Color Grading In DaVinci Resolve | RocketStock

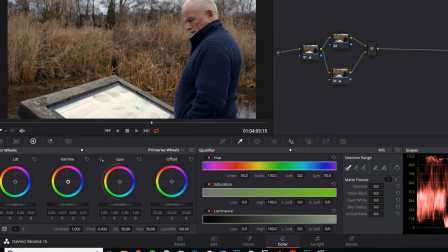492s
Therefore, I'm going to take the mid-tone color wheel, which is gamma, and introduce a touch of blue, just a touch.
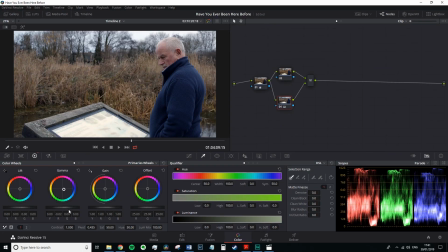498s
This already looks a lot grimmer than the initial image, a lot colder. We could, in theory, also change the temperature to make it cooler, but that will alter the white balance of the entire image, which is a bit different than just adding blue to the midtones. Next, I'm going to hop to the node above, and we want to maintain the skin tones against our cold grade.
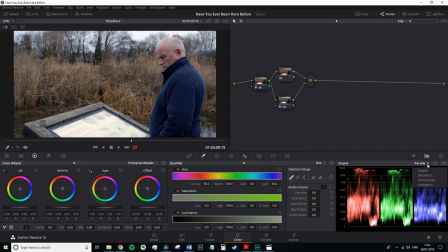516s
If we open the vector scope and activate the skin tone indicator, it'll give us an indication of where the skin tone should be.
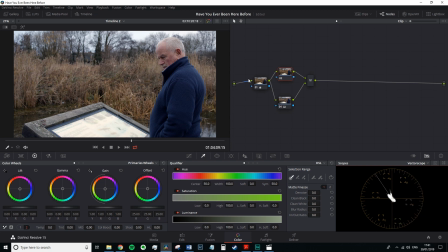523s
So with that open, let's use the qualifier to select the subject's skin, and we can see it's already pretty close on the line of where the skin tones need to fall.
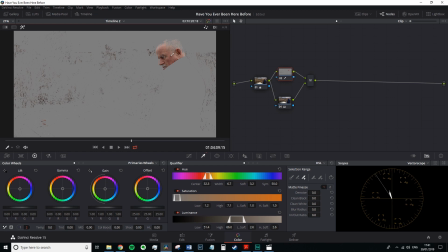530s
If we've pushed the midtones into the blue, we need to push the skin tones in the opposite direction while maintaining course for the skin tone indicator. Yet, as you can see, we have a problem. The qualifier hasn't isolated the skin tone correctly.
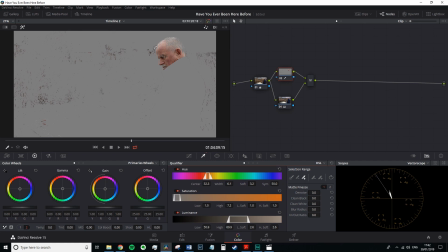543s
Therefore, in the selection range tool panel, I'm going to select the add color range button to further isolate the skin tone. I can then make additional adjustments using the finesse settings underneath. But again, we have another problem. We have also picked up the foliage from the scene as it shares a similar hue value to the subject's skin tone.
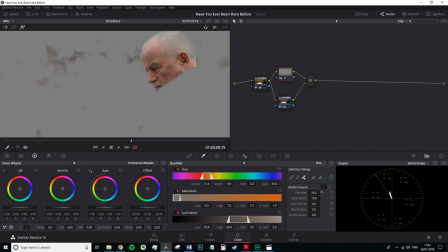562s
As a result, we need to do two things. First, create a power window around our subject's face. To do this, I'm going to open the power windows tool, choose a window that is appropriate for this shot, and then we're going to track the window to the movement of the subject.
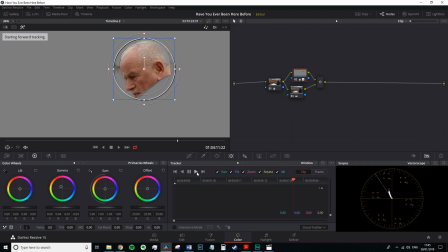577s
I'm going to click the tracker and just hit analyze, and Resolve will do a fantastic job and making sure that the power window will stay close to the subject.
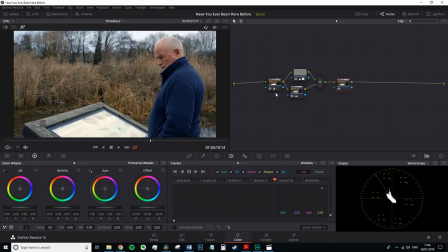585s
With that complete, let's create a new serial node, Control S, for our sky adjustment, and we can take a look at what we've done so far. There's a slight variation to what we started with, nothing drastic, but the tone has certainly been changed. So we're going to add a little flavor into the sky, and to do this we're going to use the qualifier once again and click anywhere in the sky region.
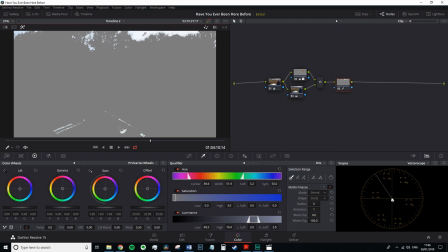605s
There we go, perfect. The sky in regard to the RGB parade obviously correlates to the highlights. Therefore, for an adjustment to the sky, we will need to be using the lift wheel. For the creative aspect, I'm going to push the lift into the yellows. It's not necessarily a natural look, but for this crime drama, it adds a unique feel.
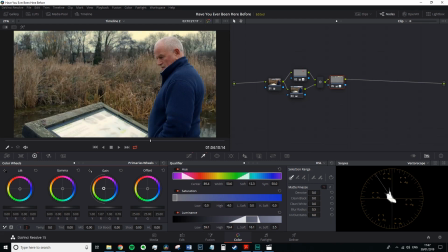625s
I like that. Okay, however, I can see that the highlights here have also caught an element of the historical display. Usually, I wouldn't mind too much about highlights transforming elsewhere than the sky, because in reality, if the sky is red, then the highlights elsewhere are likely going to be red, but here I think they might be too intrusive.
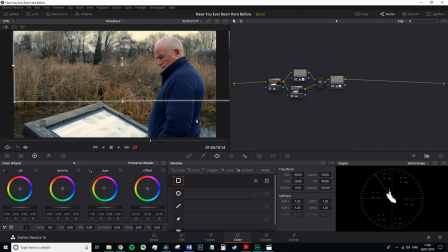641s
So I'm going to create a square power window and remove the intrusive highlights. As the camera is locked down, I'm not going to need to use the tracker window for this node. To finalize this grade, I'm going to add another node, and here I'm going to decrease the overall brightness,
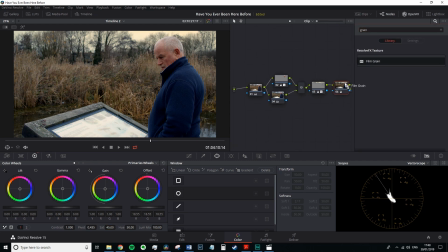655s
lower the saturation by 5 points, and add some film grain to make the shot slightly grittier.
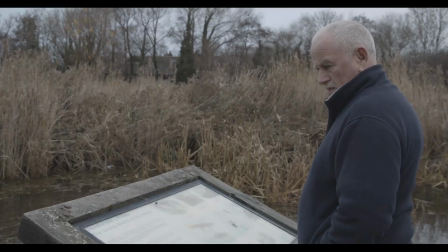661s
This is the recorded image. This is the color corrected image.
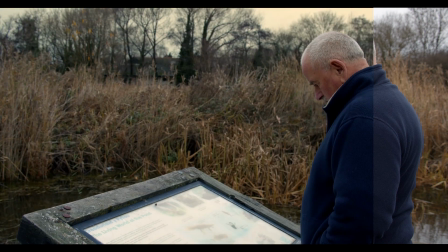666s
And this is the final grade.
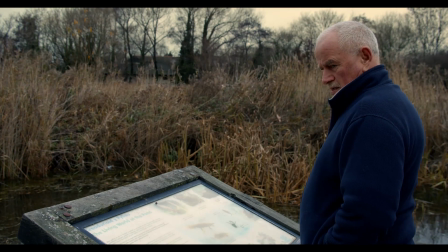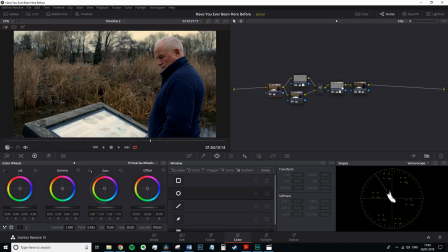677s
Some may question the need to correct an image when just a few moments later we gave the sky a yellow tint and made the image colder.
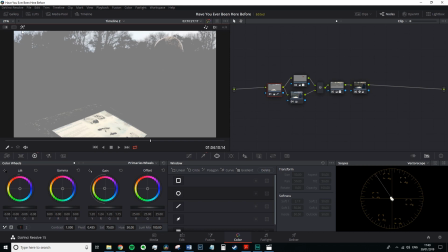686s
You need to think about correcting the image as you would lay the foundations of a house.
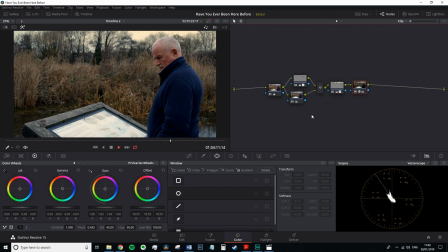690s
Once those foundations and the internal structure is built, perhaps in a few years' time you can then expand upon the construction. The same goes for color grading. If you were to grade an image without first correcting, you'd find obtaining a correct skin tone a troublesome process.
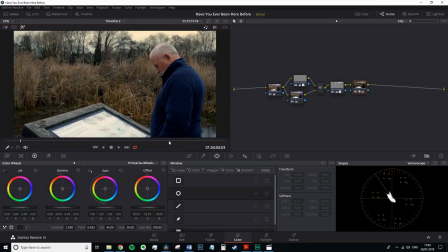706s
Through this tutorial, you now know how to basic color correct, and hopefully you should have some key tips on color grading. Remember to subscribe and stay tuned for more color grading tutorials in the near future. Until next time.